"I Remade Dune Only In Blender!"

It's a perfect way to kickstart your creative habit, so what are you waiting for? Click the link below and get started today.
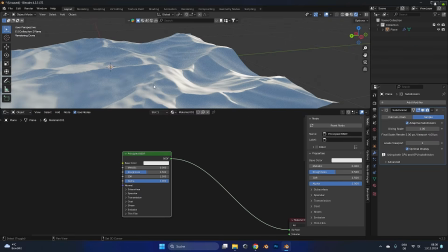(4:15)
Now let's continue with the artwork. I don't want to get too technical here, but let me give you a quick overview of how I created the Dune texture.
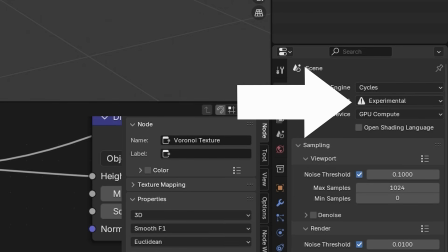(4:23)
The key is to work in cycles and experimental mode. Why?
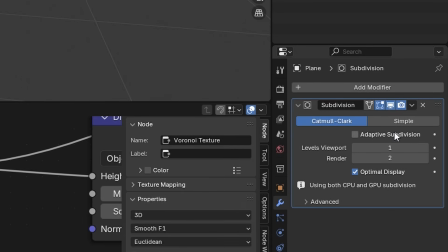(4:27)
Because we're using adaptive subdivision to keep render times fast and avoid unnecessary geometry.
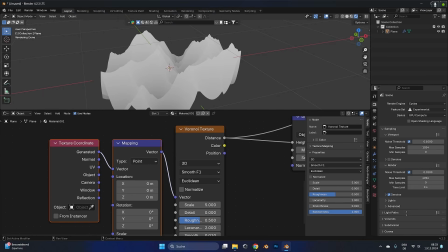(4:33)
So no need to model all the dunes manually. First, in the render settings, set the dicing rate for rendering to 2 pixels and the viewport to 4.
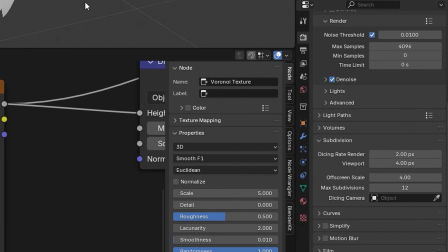(4:42)
Lower numbers mean better quality.
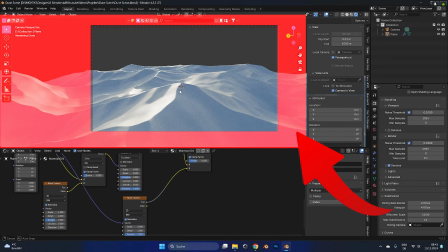(4:44)
Also bump the off-screen scale to 10, so anything outside of your camera frame isn't calculated in full detail.
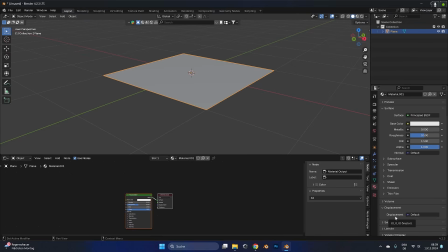(4:51)
Trust me, this saves a ton of lag. Next, create a plane, scale it up to about 200 meters and add a material.
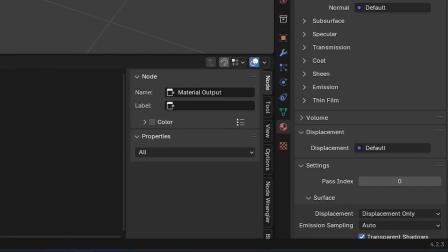(4:59)
Set the surface to displacement only because, yep, you guessed it, we're using the displacement node in the shadings tab.
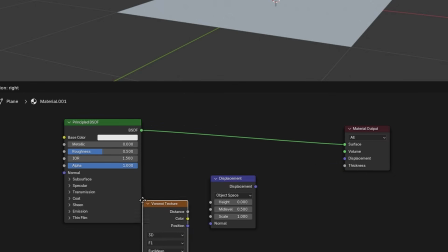(5:07)
The principle is simple. Add a Voronoi texture, tweak the parameters and plug it into the displacement node.
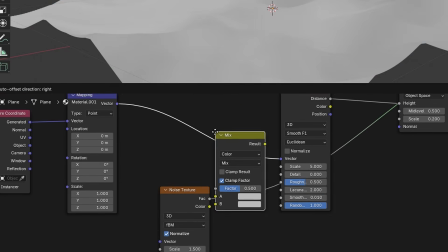(5:13)
For more variation, mix in additional noise or Voronoi textures using a mix color node.
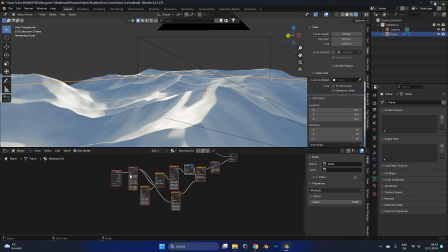(5:20)
Once I had my main dunes looking good, I grouped all of the nodes with Ctrl G, a lifesaver for keeping things organized.
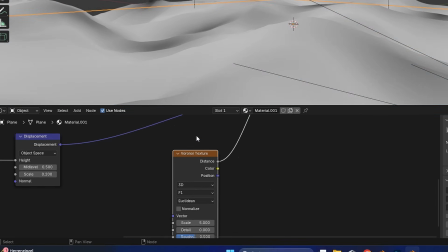(5:27)
To add smaller waves to the sand, I used another Voronoi texture, stretched it with the mapping node and mixed it into the main group.
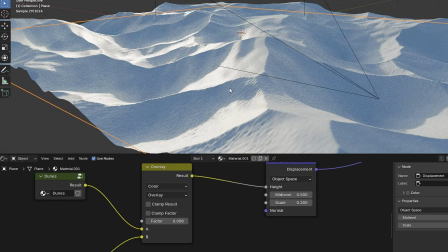(5:35)
This layering technique creates the natural wind-blown look. To scatter rocks in the sand, I built another node tree.
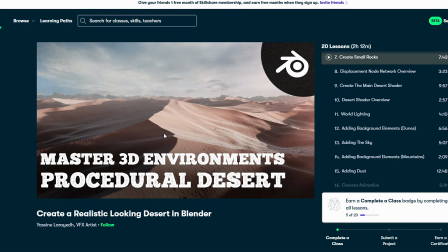(5:43)
If you want a full step-by-step process, check out the Skillshare class I mentioned earlier, it's all explained in details there.
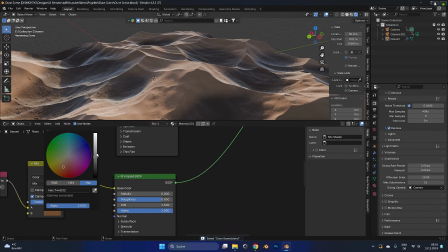(5:50)
For the sand texture, I blended 2 shades of orange, darker for lower points and light for higher ones, controlled with the set value.
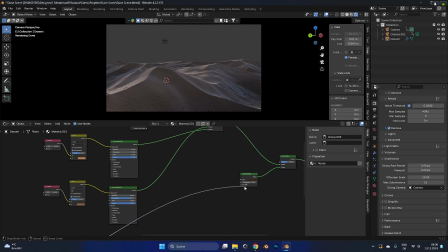(5:58)
The rocks are added with a mix node, driven by our rock group and fine-tuned with a color ramp.
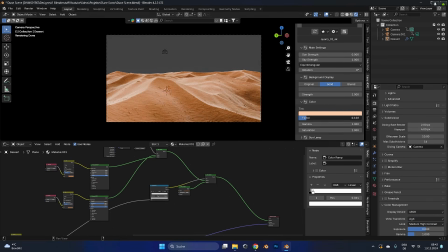(6:05)
I know that was a lot to take in, but for this project the environment was absolutely make or break.
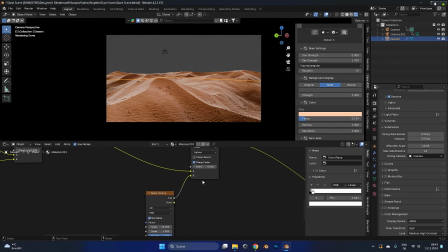(6:11)
Now that it's done, we can move on to the fun part, the composition.
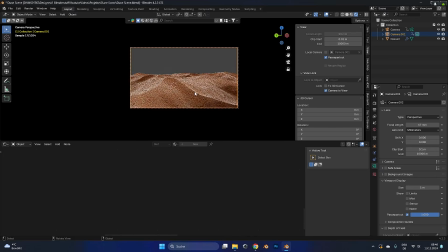(6:15)
To start pulling the composition together, I moved the camera back for the wide shot of the dunes.
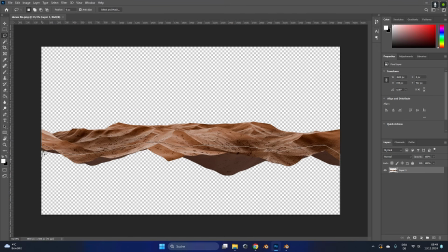(6:20)
After rendering that out, I expanded the image downward in Photoshop.
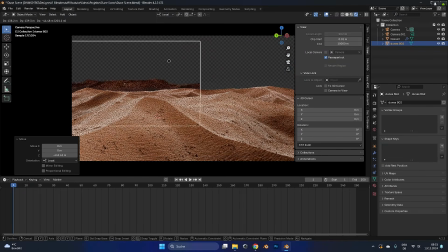(6:25)
This expanded version was duplicated back into Blender to give the illusion of a massive desert stretching far into the horizon.
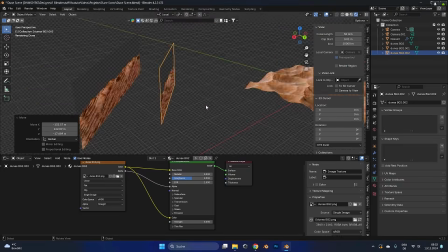(6:33)
It's a great time saver for rendering and honestly no one will ever notice. Next, I began to populate the scene.
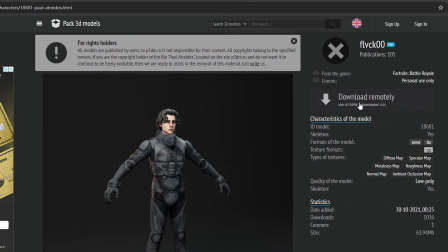(6:39)
I found a 3D model of Paul Atreides, our hero, and the small device used to summon the sandworm.
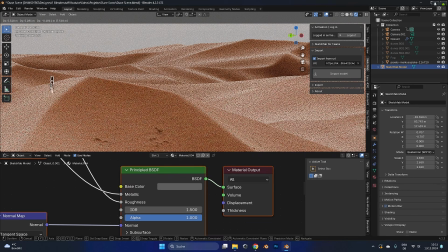(6:46)
With these elements in place, it was time to bring in the star of the show, the sandworm and its smoke simulations.
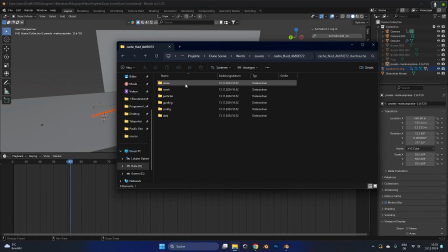(6:52)
Now here's where things got frustrating. Somehow my smoke simulations had been deleted, so I had to recreate them from scratch.
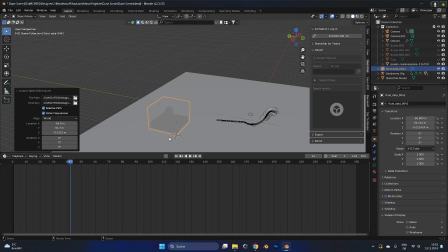(6:59)
But honestly, it worked out for the best.
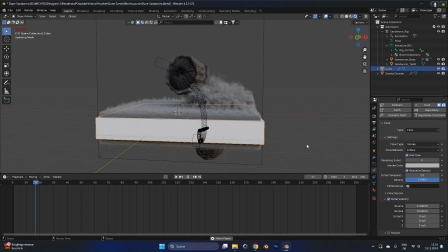(7:01)
This time I added a dynamic animation of the worm moving in from the side, which made the smoke look much more turbulent and alive.
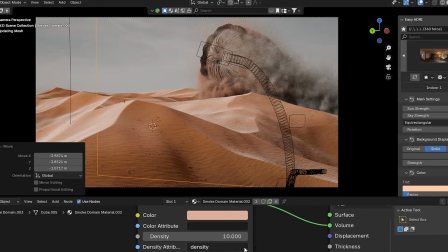(7:08)
Once I gave the smoke an orange tone, the scene really started to come together.
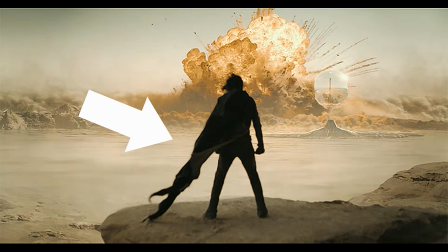(7:12)
In the movies, Paul always had claws hanging from his back, so I quickly modeled one with a plane.
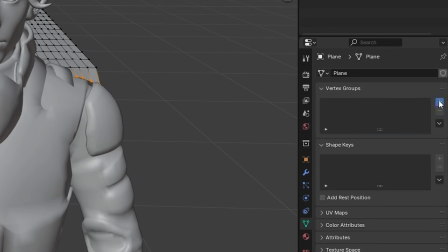(7:18)
By selecting a few points in edit mode and assigning them to a vertex group, I was able to pin the cloth using the cloth modifier.
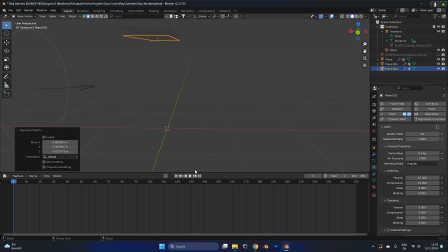(7:26)
It fell naturally while staying attached at the top points. Then I duplicated it and added a wind force to create a beautiful wind-blown effect.
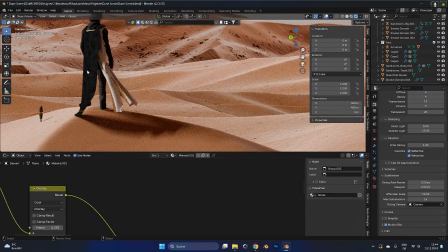(7:35)
And of course, I couldn't forget Dune's iconic twin moons.
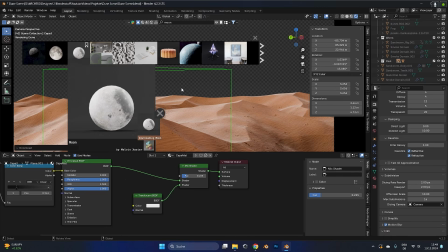(7:38)
I added them in the background for that extra cinematic flair, though I'll admit I debated whether they were overkill, but hey, sometimes more is more.
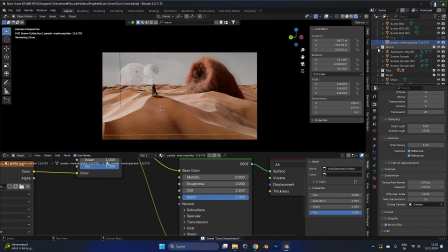(7:46)
With the scene fully built, all that was left was render it out and make some final color corrections in Photoshop.
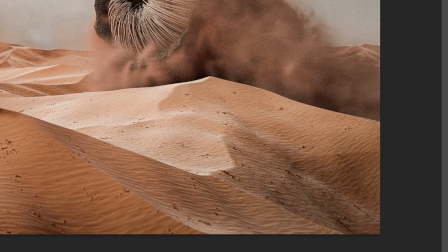(7:52)
A little tweaking here, a little adjustment there, and it's done. So, are you ready to see the final image?
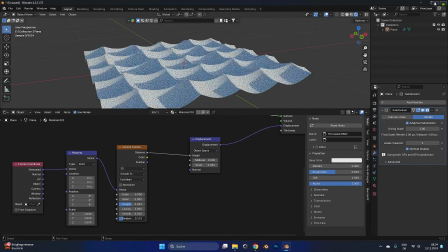(8:03)
This project was a roller coaster of challenges and breakthroughs, but I couldn't be happier with how it turned out.
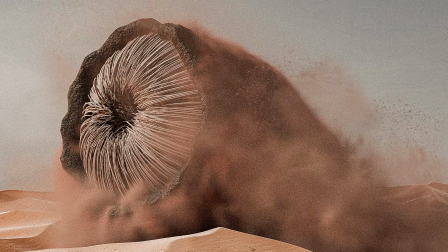(8:08)
From the dunes to the smoke, from the sandworm to the little details like Paul's flowing cloth.
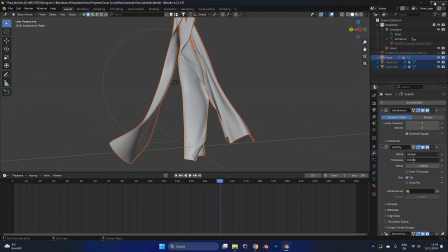(8:14)
Every piece came together to create a moment that feels straight out of Dune.